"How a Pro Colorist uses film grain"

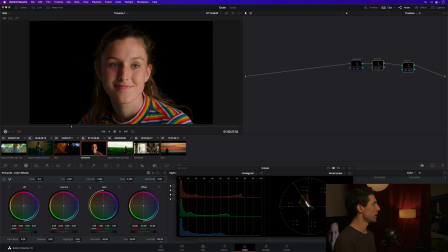So if you're getting very low contrast or really like kind of bright reds like I'm seeing here in the base image, that's an image that no matter how good my grain is, no matter how artfully I inject grain into this image in this state is never going to feel credible with grain applied
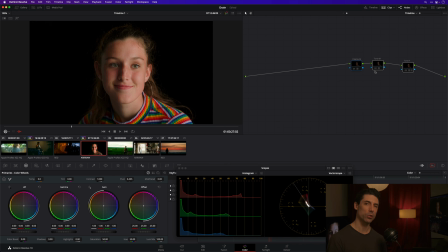because its aesthetics do not at all agree with the aesthetics of a photochemical system. And even if the end viewer does not know that consciously, they know it subconsciously. So you are adding a characteristic of film, but you have other core characteristics that don't support the thing that you're trying to mimic the aesthetic of.
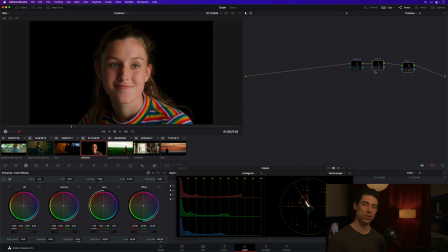So you're really going to have trouble creating a texture, a grain that feels authentic and doesn't feel just slapped on. And of course, that's the worst possible outcome for using grain, right? Maybe we do a little too little, maybe we do a little too much, maybe the size isn't quite right. But if the grain feels organic of and innate of the image, that's a win.
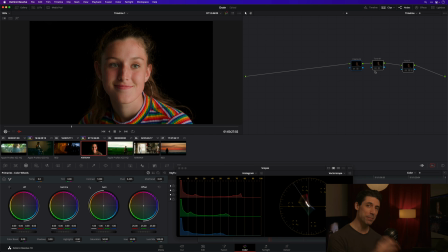And if the grain feels like you slapped it on top of there, that's of course a fail. That's the last thing that we want when we're color grading, no matter what we're doing. We don't want it to feel imposed. We want it to feel innate of the image, right? So just a couple of initial thoughts on how you're going to want to have your image set up and
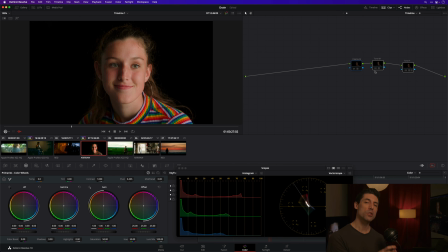shaped prior to the application of grain so that you can find success when you do add that grain in. So let's turn this look back on. And I actually want to kind of continue down that thread for a moment and talk about another prerequisite for adding grain that I think is really important.
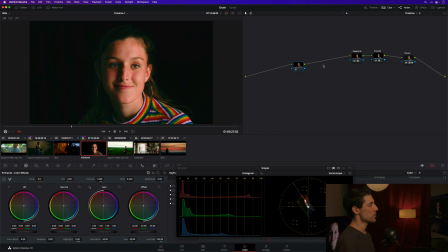So I'm going to end up adding my grain in just a moment here, off to the left of my main look. That's really where it's going to slot in best. I don't want to add it at the head of my node graph because I don't want my level of grain to
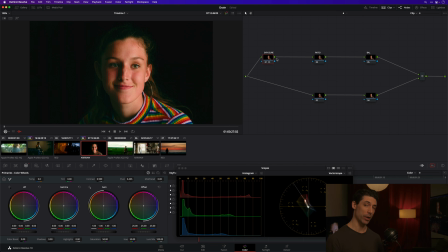change based on the way I move my nodes around in my primary grade. I want that grain to be a unifying rather than an element that diverges and shifts depending on what I did in my grade.
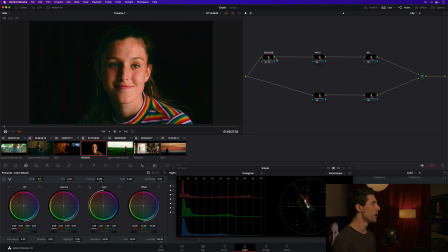I want the grain to feel consistent. So I'm going to do it at the end of my pipeline. And as I said, right here, directly underneath my final look. That's where that's going to be placed. But there's one thing that I actually want to do leading into the application of that grain before I add the grain. And this might sound kind of weird, but this is what I'm going to do.
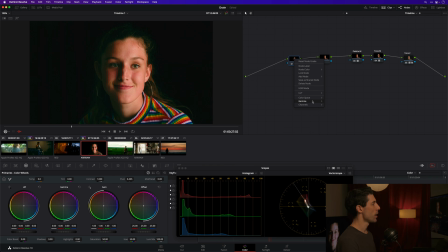I'm going to go to this node number 1 that I've just pre-pended by hitting Shift S. I'm going to go to Gamma by right-clicking on the node and going to that Gamma submenu. And I'm going to select Linear. I'm now going to go to my blur, and we're going to blur things just a little bit.
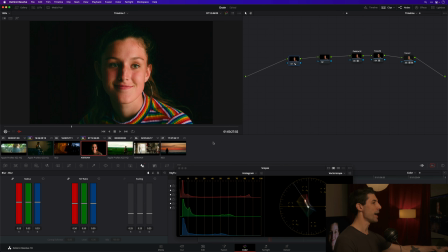This is a really good tip. If you want to add grain that feels filmic in nature, if you go back and look at any photochemical film that was shot on film and has grain innate of that system,
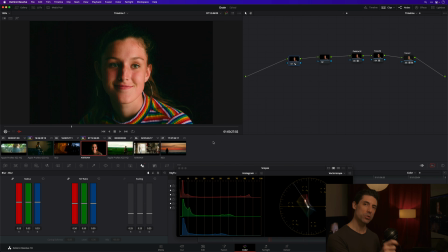you'll notice that the most resolute thing, the sharpest resolution element in a film or an image that is captured and reproduced in that way, the most resolute, the sharpest element is the grain itself. So you want to have all of the rest of the image be just a little bit softer.
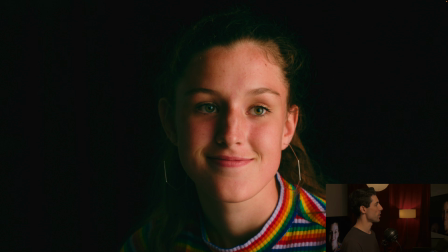And this nudge that I made here, this is probably going to challenge the YouTube stream in terms of whether or not you can even see it, but I'm off and now on, off and now on. You might not be able to see it super clearly, but I promise it's something that you and your viewer are going to feel.
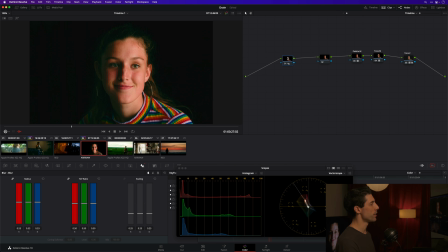So you always want to do just a little tiny bit of blurring right before the application of that grain, okay? Now that we've got that and we are applying our grain to an image that is going to be able to absorb the texture in a credible way,
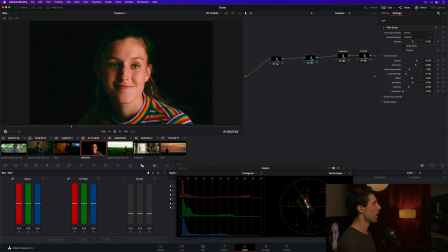let's just go into our Effects tab here and drop Film Grain on. Now, a couple of important things that I want to talk about right off the bat. The first one is these presets up here. 16mm, 16mm 50D, 16mm 500T.
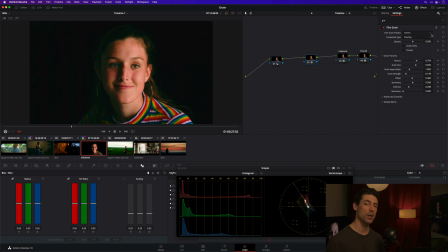Which one do I go with? Which one is going to be perfect for my project? I'm going to let you in on a dirty secret. These don't mean anything. These are not innate of some profile of this particular set of, or of this particular film stock that's rated in this particular way. These are just presets for the below parameters.
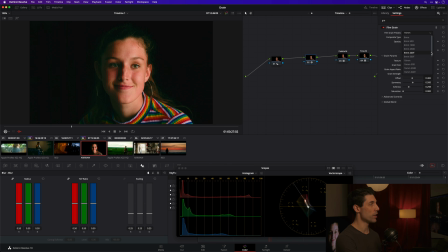So if you like one of these presets or one or more than one of these presets and they help you get what you're looking for, cool, use it.